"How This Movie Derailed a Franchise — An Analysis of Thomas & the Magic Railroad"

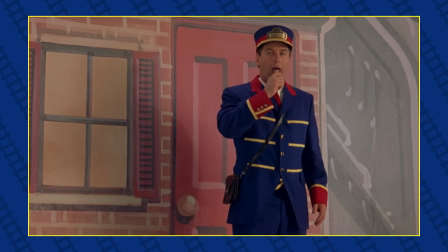[32:45]
Even our most sensible character, Mr. Conductor, after JUST SAYING he's running low on Gold Dust,
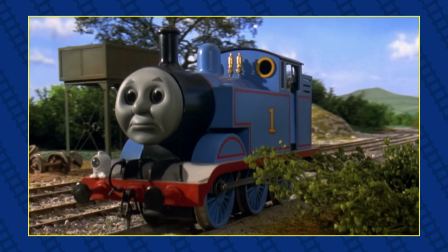[32:56]
foolishly uses his Gold Dust to teleport into Thomas' cab, instead of just walking forward five steps and climbing aboard.
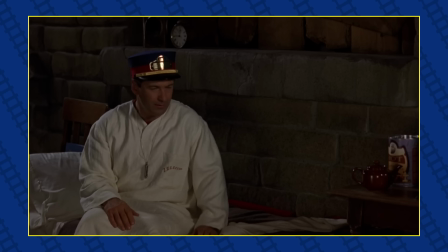[33:03]
Yeah, gee, it's no wonder you keep running out of Gold Dust, because you keep wasting it, you idiot! You lazy fool!
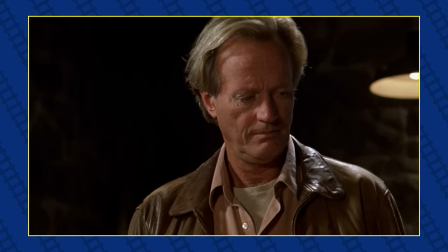[33:10]
These things shouldn't matter, but I can't help but think about them while watching this.
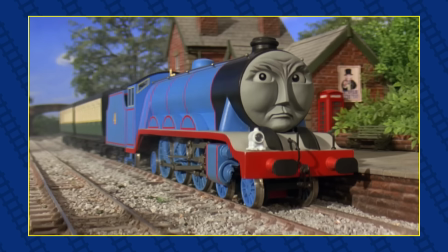[33:14]
I find it hard to root for any of these people when the decisions they make are so idiotic or unlikable.
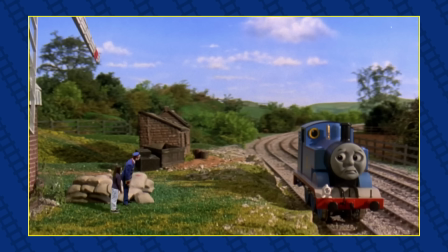[33:20]
It's pretty funny when the most sensible, likable characters of this movie are the talking trains,
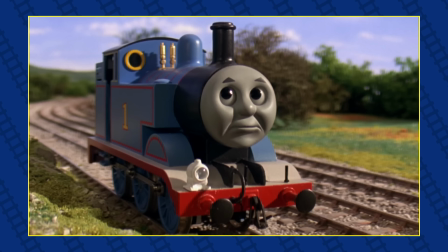[33:27]
all of whom the movie wants us to take as simpletons.
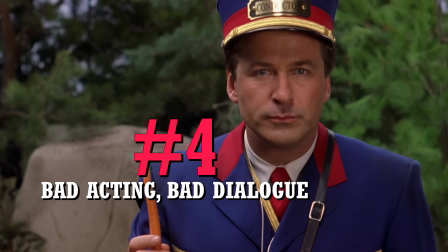[33:34]
Thomas may not know what eventually means, but he still has more brain cells than any of the humans in this movie.
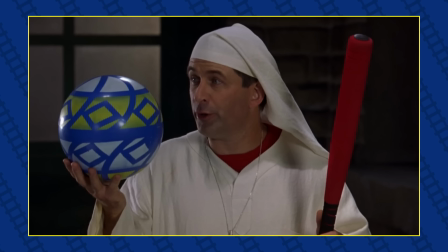[33:41]
Number 4. Bad acting, bad dialogue.
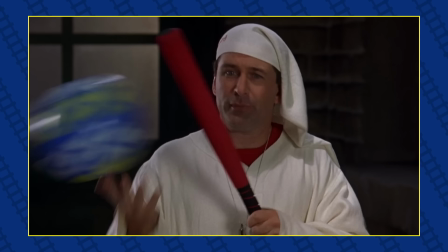[33:44]
I'm sorry, but the acting from the majority of the human characters in this movie is… is… What do you think?
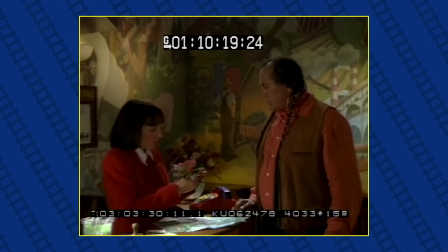[33:52] Why do you keep hitting him like that? You're gonna have to have a timeout.
On another level. Sometimes it's not their fault.
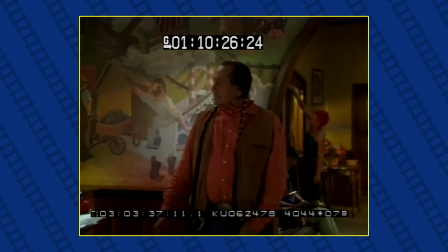[33:59]
Sometimes the dialogue is just written badly, so much so that it wouldn't sound good coming out of anyone's mouth.
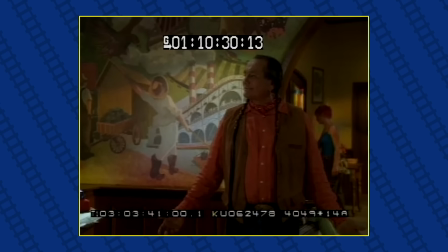[34:04] Cause a man called Boomer's back in town, and he doesn't believe in magic.
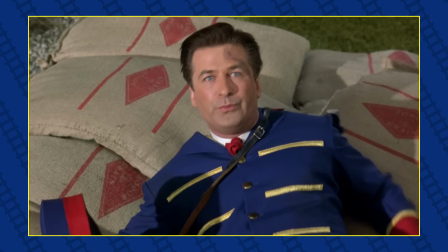[34:10]
Oof. The characters constantly say what they're feeling out loud, or literally talk to the screen.
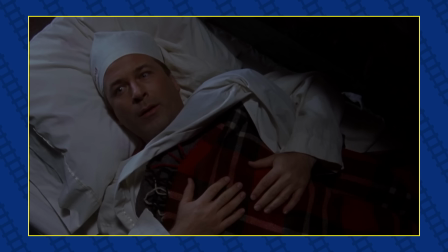[34:18]
There's no nuance or intelligence in conveying information to the audience.
My universe is in danger!
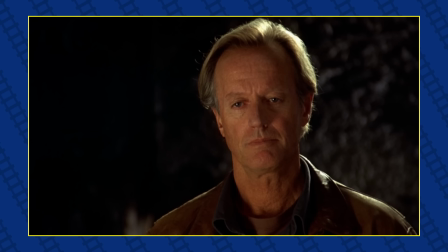[34:25] I've got to find more gold dust! I just don't seem to understand about...
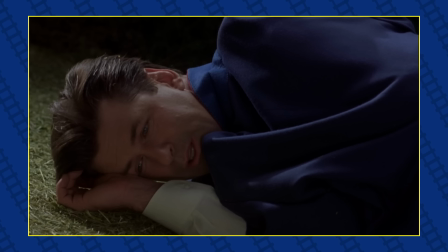[34:34] about magic. It's a good thing I like climbing things!
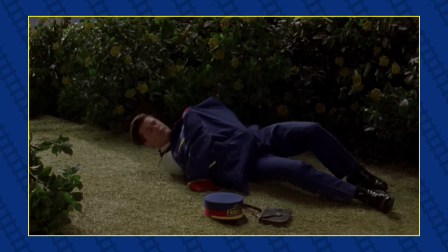[34:40] How could I possibly say that I'm really useful now?
Like we understood that's what he was feeling just by the way he's laying on the ground and looking sad,
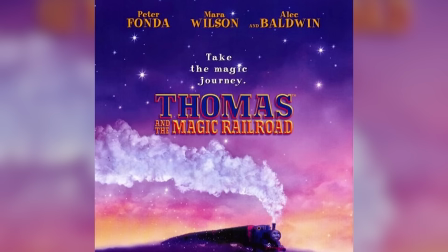[34:49]
but he needed to say that line just so it was clear to the audience that he's sad.
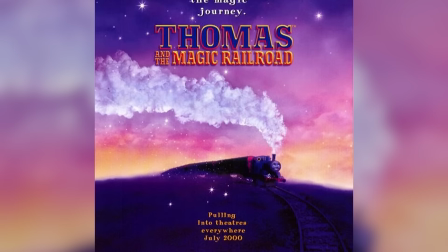[34:55]
This is the whole movie, and it just makes it very surface level.
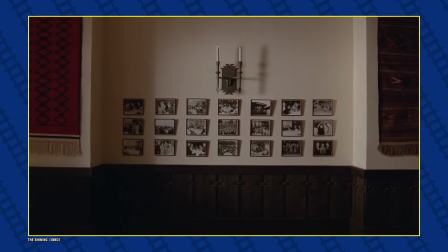[35:00]
Like, I know it's a kid's movie, so expecting some visual, thoughtful,
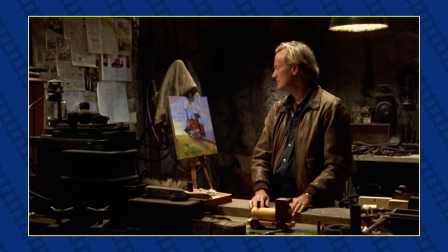[35:05]
Stanley Kubrick-esque way of conveying information is pretty silly, but that's not what I'm asking for here.
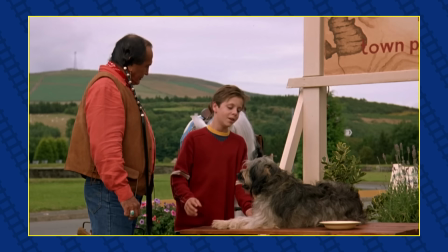[35:11]
All I'm saying is, sometimes, some actions are just best left unsaid.
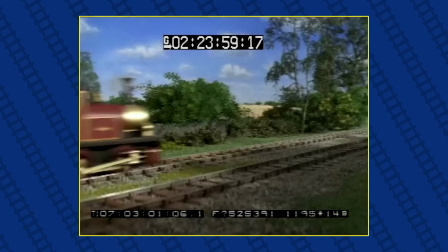[35:16]
The majority of the acting in this movie is pretty bad.
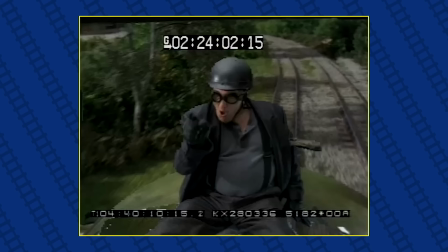[35:20]
I guess I don't blame the actors for not really giving it their all when this is the material they have to work with.
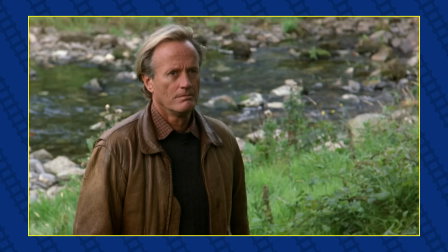[35:26] No you won't, Boomer. Because the magic you refuse to believe in will get the better of you.
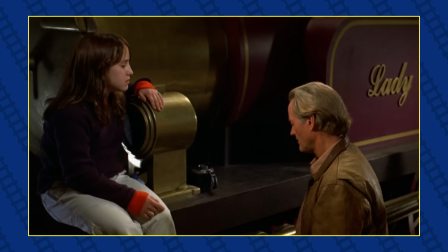[35:33]
Peter Fonda in particular is just trying way too hard to be depressed Grandma loved her because I loved her
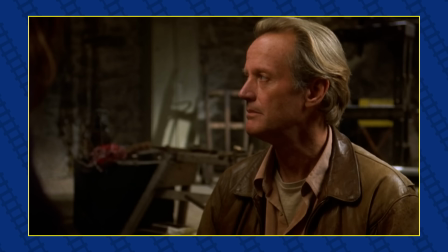[35:42]
But she never took a ride on me I couldn't fix her in time Like,
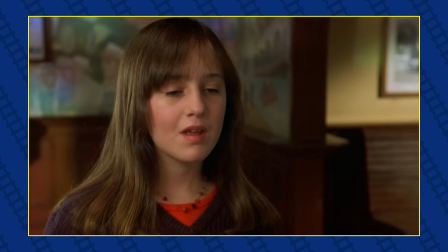[35:50]
it's an okay performance, but it's in the wrong movie Mara Wilson is... she's fine,
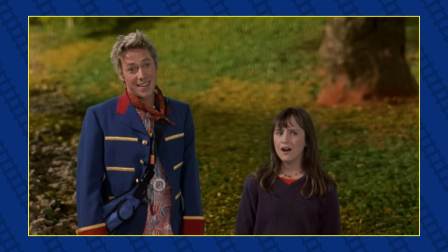[35:57]
she's alright I guess She's pretty good for a child actress
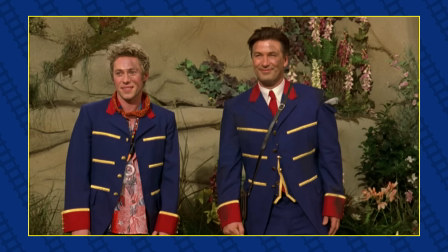[36:01]
You're talking to each other Ah, for surprise Alec Baldwin and Michael Rogers carry this movie,
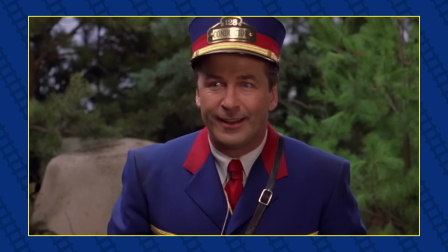[36:08]
and that is not an exaggeration.
Beach. Beach! That's it! That's it! Ah!
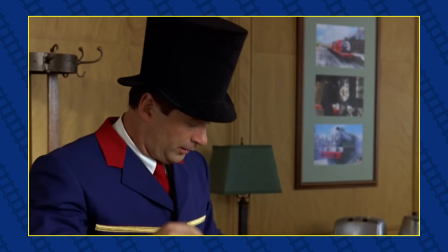[36:17]
Alec Baldwin is absolutely overacting, but it's to such a cartoony degree that it's actually entertaining.
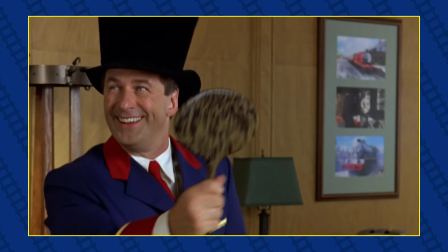[36:29] Where were you?
He's chewing the scenery, and you can tell Alec is just having fun with it.
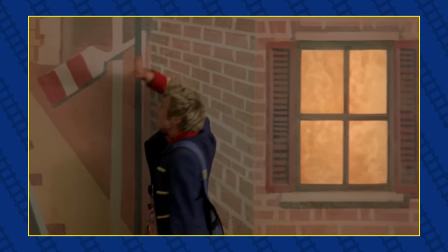[36:34]
Michael Rogers is the best actor in the film in my opinion.
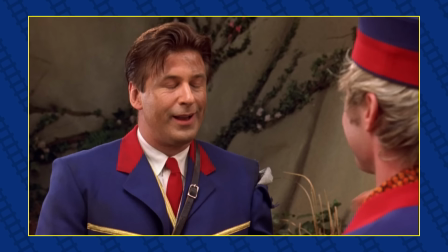[36:38]
He knows exactly what type of movie he's in, and plays up the ham just the right amount, while still making his character likable.
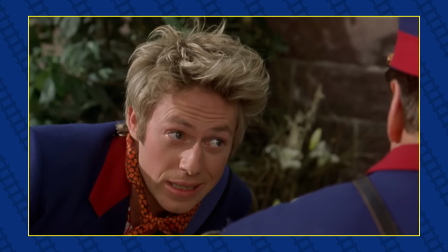[36:46] Hey, cuz, why don't we get more gold dust? Because I used yours up.